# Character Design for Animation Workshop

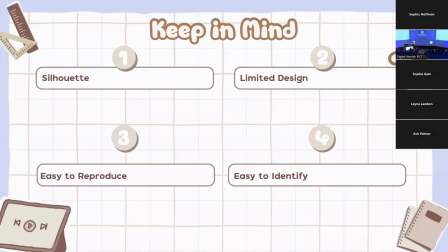[4:08]
So, once again, don't make a Genshin Impact character if you're doing a hand-drawn Disney princess film. And that's because bullet point number 3 there, you want it to be easy to reproduce. And number 4, if you're making a character for an animated TV show,
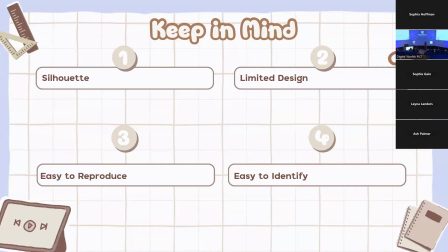[4:26]
for a comic, for anything like that, you want them to be easy to identify immediately. Now that can be because of their color palette. If I took Homer Simpson and I just turned him into a color palette, do you guys think you'd be able to identify Homer Simpson from his color palette alone?
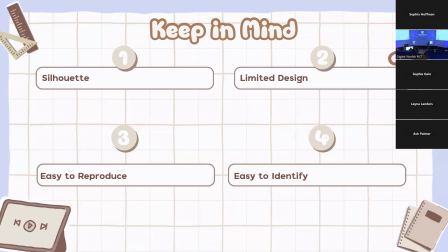[4:44]
Yeah, exactly, you're all nodding. So your character, when you reduce them to their color palette, you should be able to identify which character of yours that is, just by their color palette. just by the shapes that make them up, just by like, oh, this character has a little sprout on their head. I can see that in the silhouette.
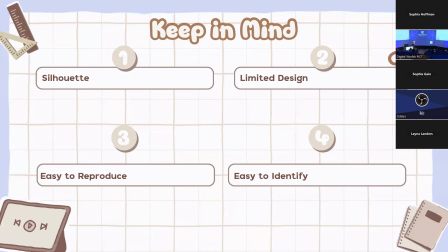[5:02]
It should be easy to identify, because that means it's easy to market, and that means it's easy to sell. Which, hate to bring into the discussion of art, but if you're going into the industry, that's what it's going to be. All right, so shape language is a big one.
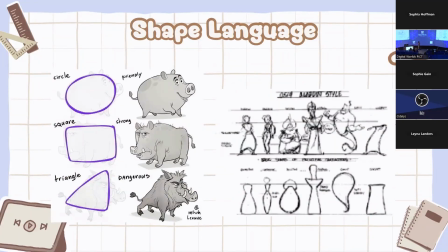[5:15]
I don't know if you guys have heard of this, but the shapes you make your characters out of can really kind of define to an audience what kind of character that is. This artist right here, I don't know how to pronounce his last name, but he's got his @ in the corner right here of the image that I ripped off of Pinterest.
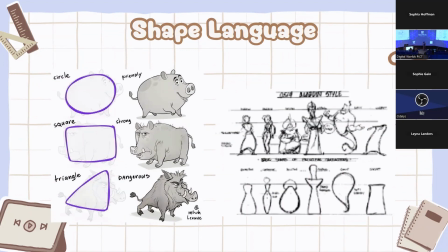[5:34]
He's on Instagram under that same handle, and he has a bunch of good tutorials like this. But if you're making your character, typically circles, that character is going to be softer, they're going to be friendlier.
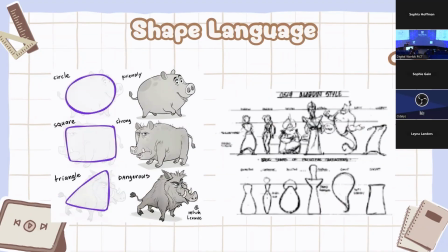[5:48]
Look at the 1 pixel ref sheet of the Aladdin characters. I don't know if you could tell they were the Aladdin characters. If you could, then my point stands. Having strong shapes, having strong silhouettes, you could recognize them even from this 3 pixel image.
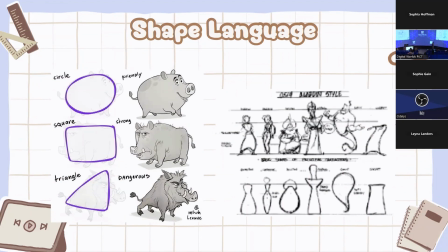[6:04]
So, like the Sultan, he's very round, he's very squishy. He's a friendly little guy. That pig up there, he's round, he's squishy, he's friendly. The square, strong, the triangle, dangerous. You see that a lot, but you can also do the reverse. Anyone here seen Dungeon Meshi? Okay, my Dungeon Meshi lovers.
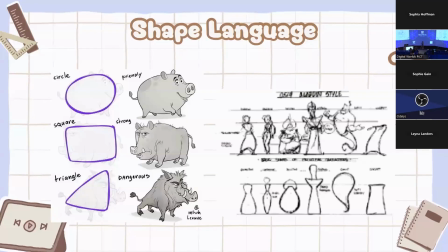[6:24]
The main characters of that show are like Laios, Marcel, Chilchuck, and those characters, Laios is he's like a human fighter, like a D&D human fighter.
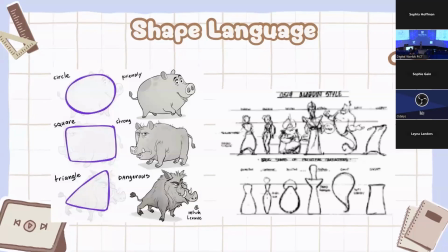[6:37]
He's very blocky, which you would normally think, oh, he's a strong guy, he's dependable, he's serious. If you've ever seen the show, Laios is the most unserious person ever. There's a character, Chilchuck. He's a little halfling. He's got a very round face. He's got like a very soft design.
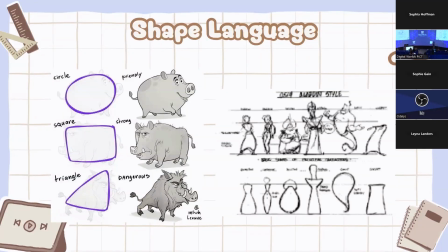[6:55]
He's a middle-aged, divorced father of 3. You can use these expectations to throw your audience for a loop. A lot of people love the Dungeon Meshi character designs for that reason, because they're very subversive. You don't have to follow these rules, but it's good to know them.
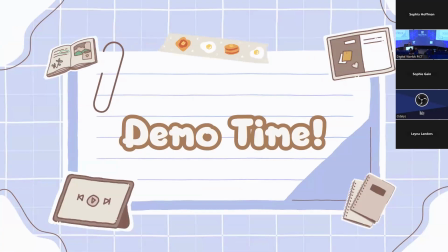[7:12]
Now, it's demo time. I won't be like teaching you like this is the classroom anymore. I am not a teacher, I promise.
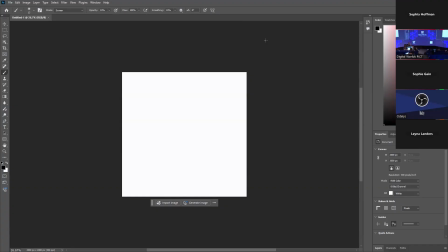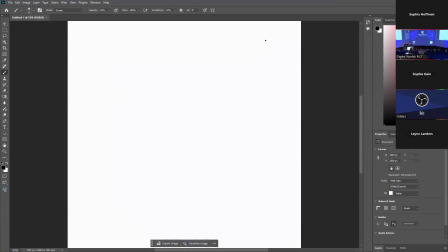[7:25]
All right, so I'm gonna do this. I'm just gonna run through and basically do what I would do if I was trying to design a character for, let's say, a 2D animated kids show. We'll call it that. A good thing you want to think about when you're designing a character is what you are designing them for.
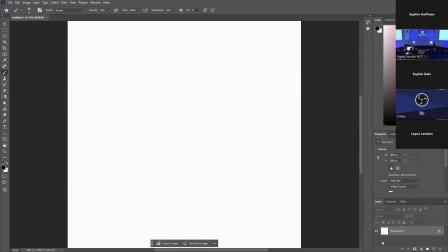[7:42]
So the kind of character that I'm going to be designing for a horror webcomic series is going to be very different from the kind of character you're going to see on Jake and the Neverland Pirates. You gotta keep that in mind when you're designing a character.
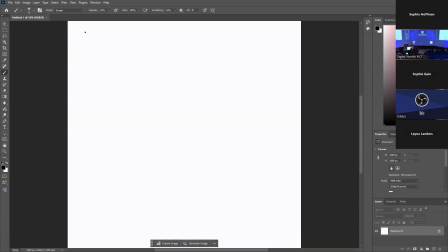[7:58]
Another good thing to keep in mind are a couple things. You want to keep in mind, if you're designing a character, they're going to exist within a story. So you want to keep in mind, what is it about this character's background that has made them who they are? Like, okay, what kind of climate do they live in?